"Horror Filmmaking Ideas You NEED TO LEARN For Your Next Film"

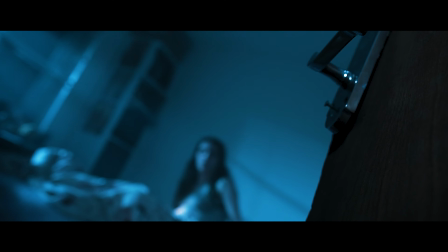[4:23]
We did that with our regular lights, with the color balance of the lights being set at 6500 Kelvin and other lights being set at 32 or 2700 Kelvin.
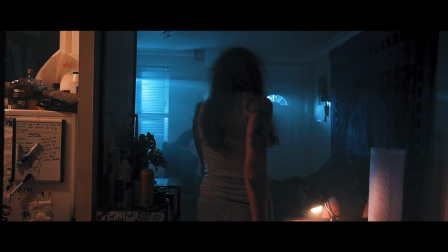[4:30]
Create this orange and bluish kind of look, just very unnatural. Nothing was quite ever right enough. Sound design is a huge part of things, and at the end of the day, using effects like a flickering bulb can create this very eerie vibe. We did it in a similar way with Apocalypse Killer, where Kelsey's character was holding that torch and it was flickering on her face, while you had the blue lights in the background shooting through the trees with all the haze in the background. And here's an interesting term that I think all filmmakers should learn, and it is chiaroscuro.
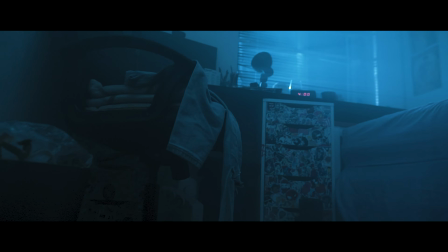[4:59]
It means light and shadow, and that is very important with horror because it is just as important to sculpt with your shadows as it is with your light. See how my key light is creating a drop shadow on me here? It slims out my face, allows my backlight to sort of like highlight me a little more.
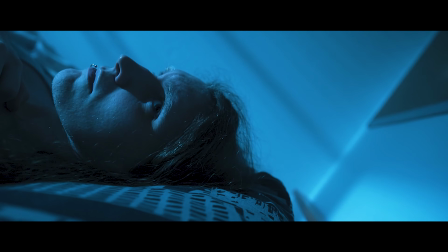[5:11]
That is where you're using shadows, and if you want to use your shadows even more for silhouettes lights or for the God rays or things like that. Whatever way you want to do it, shadows are just as important as how you light your scene. If you've ever heard the horror terminology, what you don't see is just as important as what you do see.
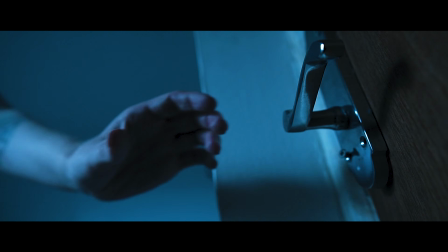[5:24]
This is this taken to the next level.
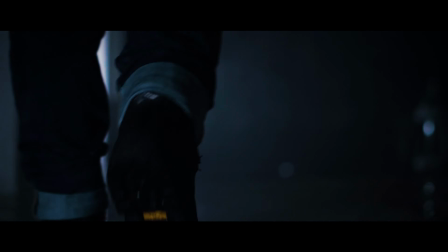[5:26]
When it comes to effects lighting and sound design to go with that, whether it comes from the fire below, faulty bulb above, another great one is lightning. That's built into all aperture bulbs, and most modern LED bulbs have that effect built in. At the end of the day, these are just some basic cinematography tips and ideas that I had when I was filming this thing. Candles can also be great, although just be careful that you don't accidentally burn your house down while you're doing it. This is not an advice to start lighting things on fire.
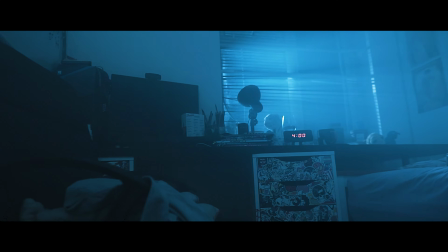[5:49]
Please don't do that. But if you keep learning and keep moving forward, you'll always do better. These are just some basic techniques when it comes to cinematography with horror and suspense. Let me know if you think I've missed anything out. What would you add to this conversation? What techniques would you add to make things a bit different and creepy, more horror-like in your vibe? Let me know in the comment box below. Thanks very much for watching.